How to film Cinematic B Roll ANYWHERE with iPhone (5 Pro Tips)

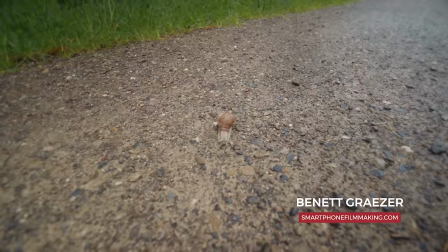(0:57)
Good morning in the morning everybody. Look at this beautiful snail. Wow. Now most people wouldn't go out on a rainy day to film,
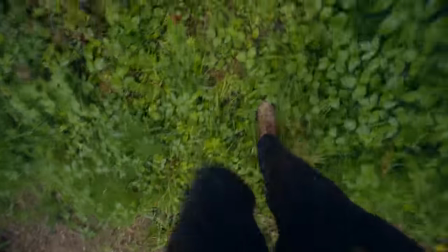(1:06)
but the great part about filming on an overcast rainy day is that everything looks so much more contrasty and vivid and overall creates a moodier look, which I really like. So we can use that to our advantage to create a cinematic video with our iPhone.
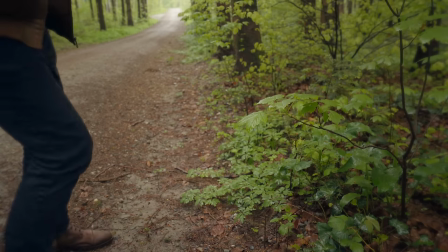(1:19)
Before we get started, let's talk about the camera settings. So I'm using the iPhone 14 Pro, and I'll be shooting everything on the default camera app.
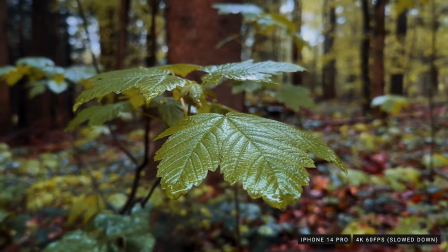(1:28)
I like to shoot my B-rolls in 4K, 60 frames per second. 4K just provides a higher quality, and 60 frames per second allows me to slow down the footage, which not only creates a dreamy look, but will also make the shakes less apparent, because I'll be shooting everything handheld. Now I'm just gonna do a little bit of location scouting, just to see where we can film. Okay so something else to mention is before you start shooting you want to lock your exposure and white balance because if you don't do that your colors and exposure will change during your recordings and that will completely ruin your shot and it's also pretty hard to fix it in the edit.
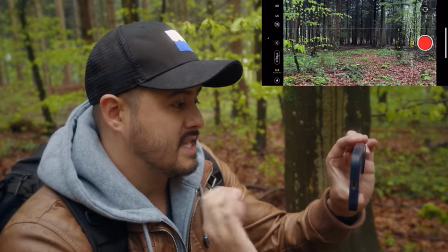(2:04)
So right now we're in the default camera app I have my settings set to 4k 60 frames per second and right
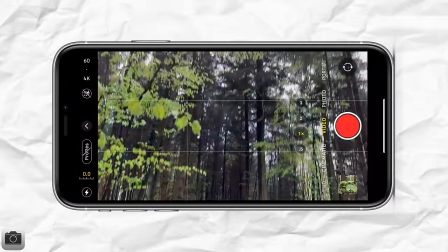(2:10)
now it's set to auto so as I tilt up you can see that the exposure shifts.
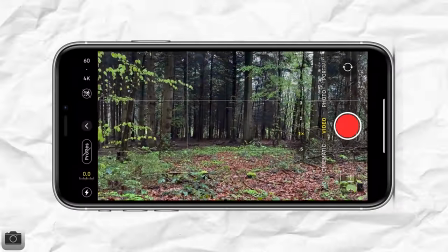(2:17)
And as I tilt down, you can also see that the color changes from a more warm tone to a blue tone. And you don't want that in your video.
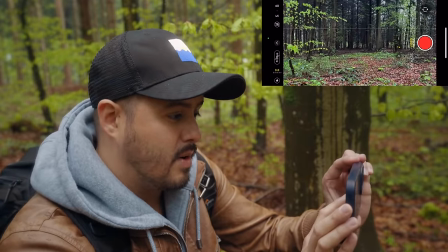(2:26)
So in order to lock your exposure and white balance, you can simply tap hold on the screen and AE AF lock will appear,
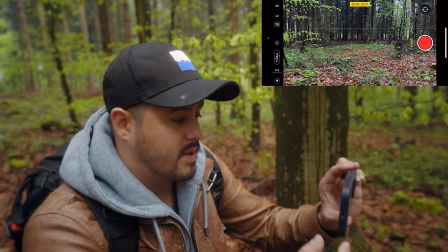(2:34)
which means your auto exposure and white balance has been locked.
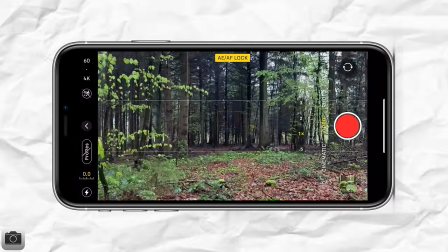(2:37)
And you can see as I move up and down with the camera, you can see that the exposure and the white balance doesn't change in your shot. Now, unfortunately your focus is also locked. You can't separate exposure from focus using the default camera app.
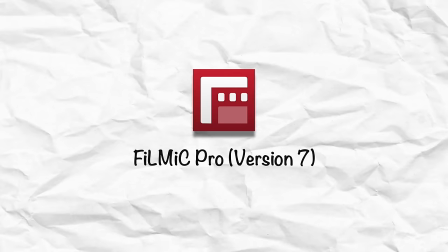(2:52)
For that, you will need to use a professional video app like Filmic Pro. Now, depending on the camera movement you do, if it's like a push-in shot or a slide shot, sometimes you can get away by leaving it in auto, but for camera movements where you tilt up the camera or going from a dark place into a more brighter area, it's better to lock your exposure and white balance. So yeah, keep that in mind and let's move over to the five pro tips I have for you guys. So my first tip is to create the depth in your video. Now, because smartphones have small sensors, this is a bit more challenging to achieve,
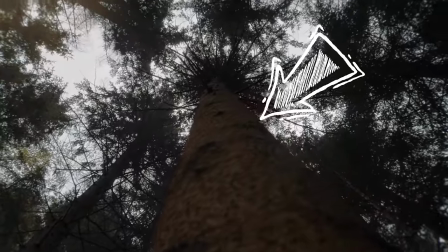(3:27)
but the easiest way to do this is to get close to the object or subject you're filming. So in my case, I used this tree to create a sort of rotation shot. and by getting close to the branch, I was able to create some depth, making it look more cinematic and three-dimensional.
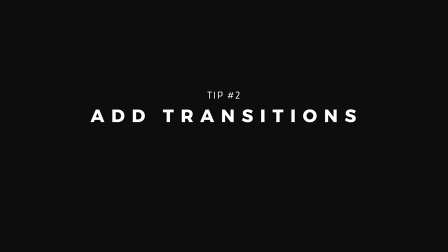(3:44)
The next step I have for you is to add transitions to your video. And one of the easiest transition is the whip transition,
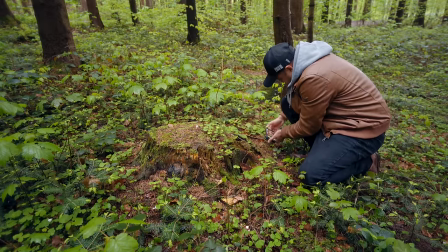(3:51)
where you basically whip in one direction in the first shot and then whip in the same direction in the second shot.
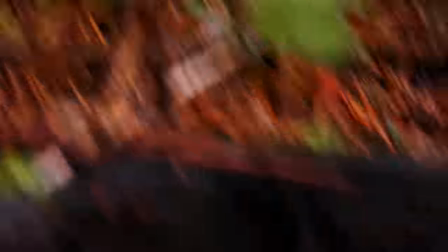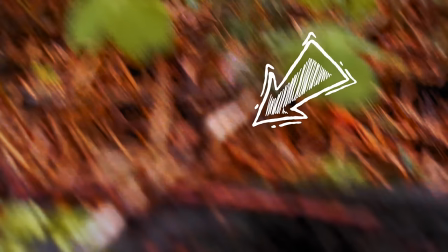(4:04)
And because there's a little bit of motion blur, it will also make the transition more seamless.
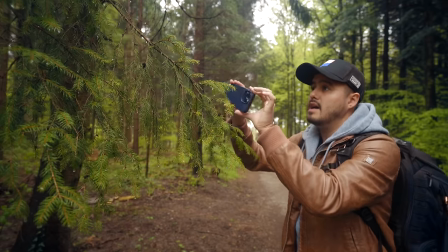(4:09)
Now, it's sometimes difficult to get the focus right on the second shot. So what I usually do is I first set the focus to where the end point is,
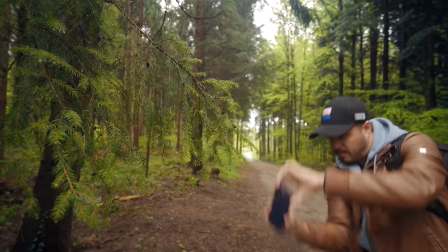(4:17)
and then sort of do everything in reverse where I pull back and then create the whip transition.
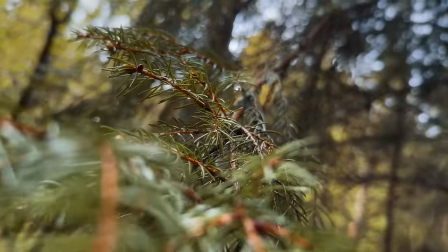(4:23)
And then in the edit, I simply reverse that shot and then you get a nice seamless transition with an accurate focus at the end.
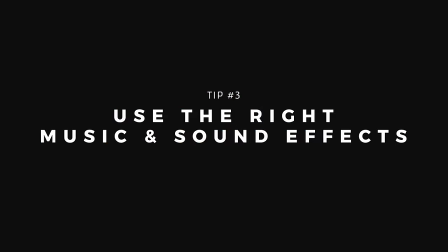(4:30)
To make your videos come alive and make the transition effect more powerful, it is important to include the right music and sound effects.
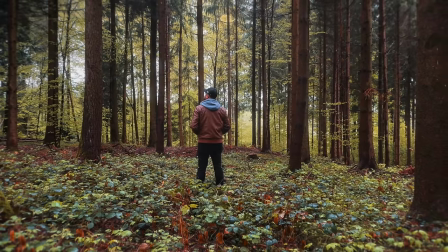(4:38)
Not only does it set the atmosphere of your video to create that cinematic quality, but it also helps tell the story better and make the viewer feel as if they were truly in the moment.
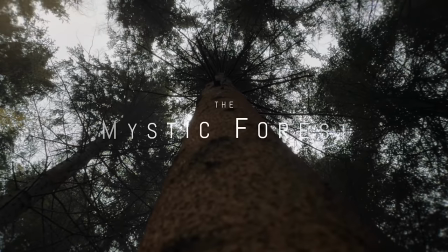(4:48)
That is where our sponsor of today's video, Artlist, comes in. All of the music and sound effects used for the cinematic video you saw were from Artlist.
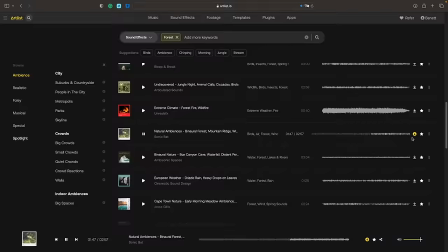(4:57)
They have a wide range of royalty-free music and sound effects with unlimited downloads that you can use in any of your video projects.
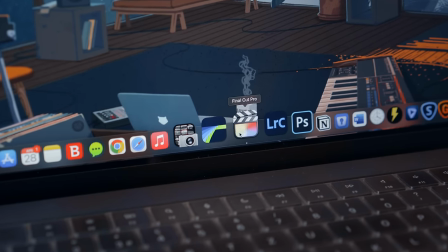(5:04)
One of the biggest challenges as a content creator myself is finding the right music for your video.
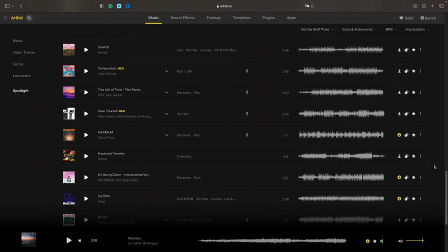(5:10)
However, Artlist has one of the best intuitive search functions making it easy to find the right soundtrack for your video.
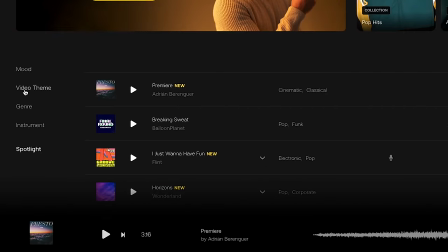(5:16)
They include categories where you can choose the mood, video theme, genre, and instrument for your music.
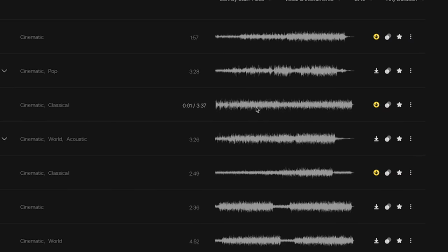(5:22)
What's great is that I can see the waveform of each track which gives me a good idea of how the music will sound.
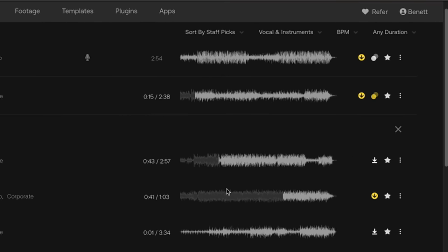(5:28)
Furthermore, I can also find similar songs to the one I selected to get even more options.
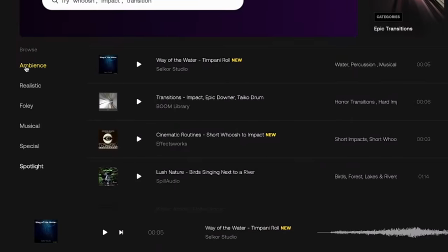(5:33)
When it comes to sound effects, again, I can choose between different categories like ambience, realistic, foley, and more to narrow down my choices.
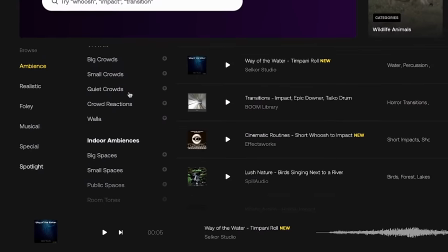(5:41)
By building a library of high-quality sound effects,
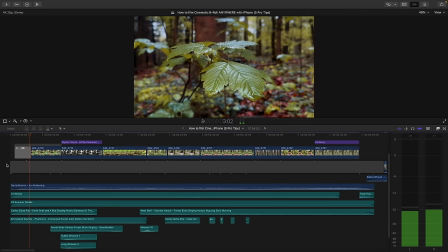(5:44)
you can use them for future projects and build an entire atmosphere around your video to make it look and feel more cinematic.
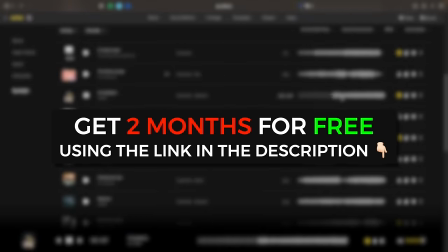(5:51)
Now, I worked out the special deal with Artlist where you can get two months additionally for free using the link in the video description below. So, make sure to give it a try. Once again, I want to thank Artlist for supporting this channel. With that said, let's continue. My next tip, which is a pretty cool effect you can create is a rack focus. So a rack focus is basically shifting focus from one subject to another.
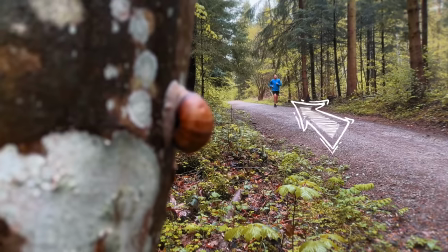(6:15)
In this case, I set the focus to the runner and then gradually shifted the focus towards the snail, which helps shifts the viewer's attention from one point to another.
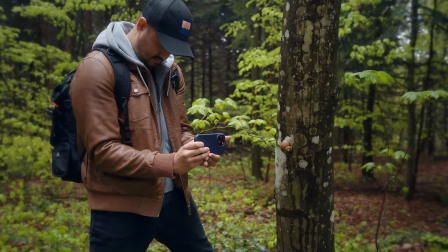(6:25)
And this is a pretty cool effect that you can create that you also see in Hollywood movies by simply tapping on the subject you want to later focus on,
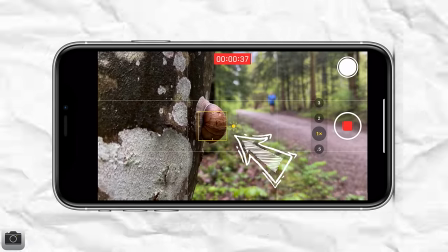(6:33)
it will gradually do that focus shift for you.
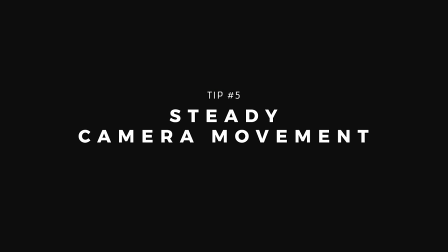(6:36)
Having a steady camera movement is something really important that you should do, especially when you're filming handheld.
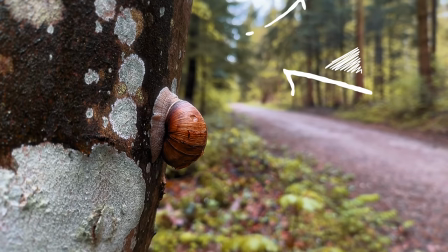(6:43)
Even though the iPhone 14 Pro has great image stabilization, camera shakes can still occur. Now the iPhone does have action mode, but because we're in a low light situation right now, it's not really the best mode to use.
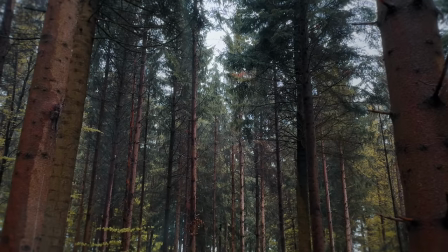(6:54)
And the standard video by itself does a great job at stabilizing the footage.
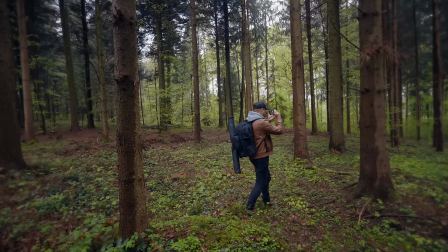(6:58)
However, you wanna work together with your body in order to get the smoothest camera movement possible.
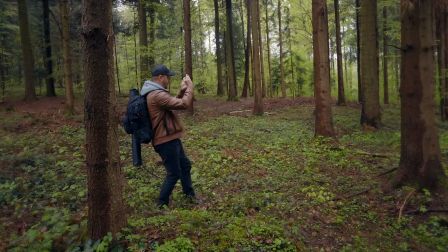(7:04)
And what I like to do is keep the camera close to my body and then slightly bend my knees and then walk heel to toe in a constant speed. And by doing that, your videos will already look much better and you might not even need a gimbal. Now, I didn't want to use the ultra wide angle lens for this shot, even though it would help emphasize the camera movement, but the standard wide lens just provides the better quality.
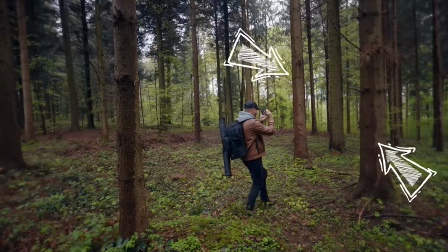(7:26)
And what I did is that I had two trees closer to the camera because as I create the push forward movement,
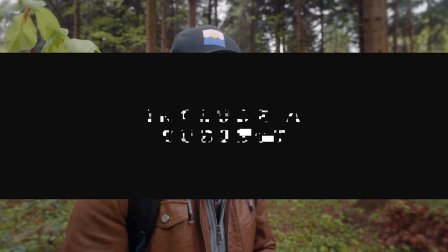(7:32)
it will emphasize the camera movement and create a more dynamic shot. My next tip is to include a subject in your video. This can be anything from a snail to one of your friends or even yourself. And just by including a subject in your video, you can make it much more interesting and engaging.
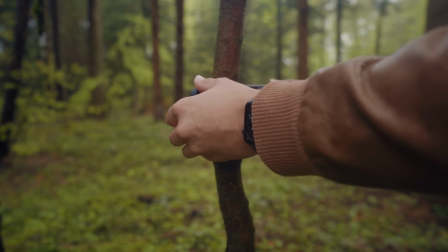(7:49)
And with a smartphone, you can get really creative with it and find things that are lying around to keep your phone steady. Static shots can also be very powerful.
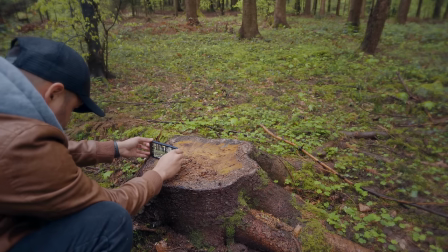(7:59)
In that one shot, I placed my phone low to the ground and set the focus on the dead branch so that I'm out of focus as I move into the frame,
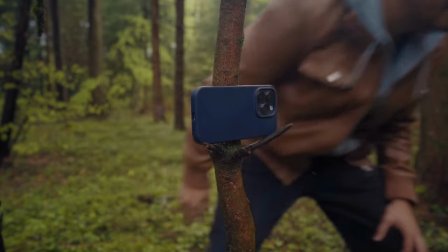(8:07)
which also creates an interesting shot. And then I created a wide shot at the end just to give more context and let the viewers know where the scene takes place. And just because you're filming yourself doesn't mean that all of your shots have to be static. You can, for example, create a selfie shot.
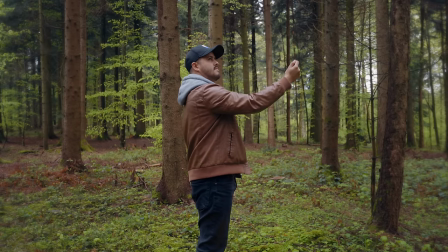(8:22)
And what I did is I actually moved in the opposite direction to create that sort of parallax effect.
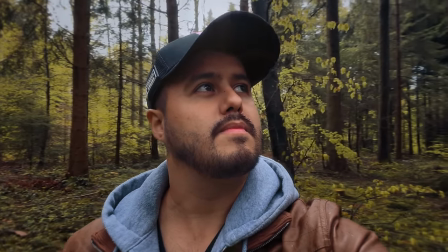(8:29)
So as my camera was moving to the left, I rotated with my head to the right, creating this sort of parallax effect, which is pretty cool. So now that we have all of our shots, let's put all of the clips together to create the final video.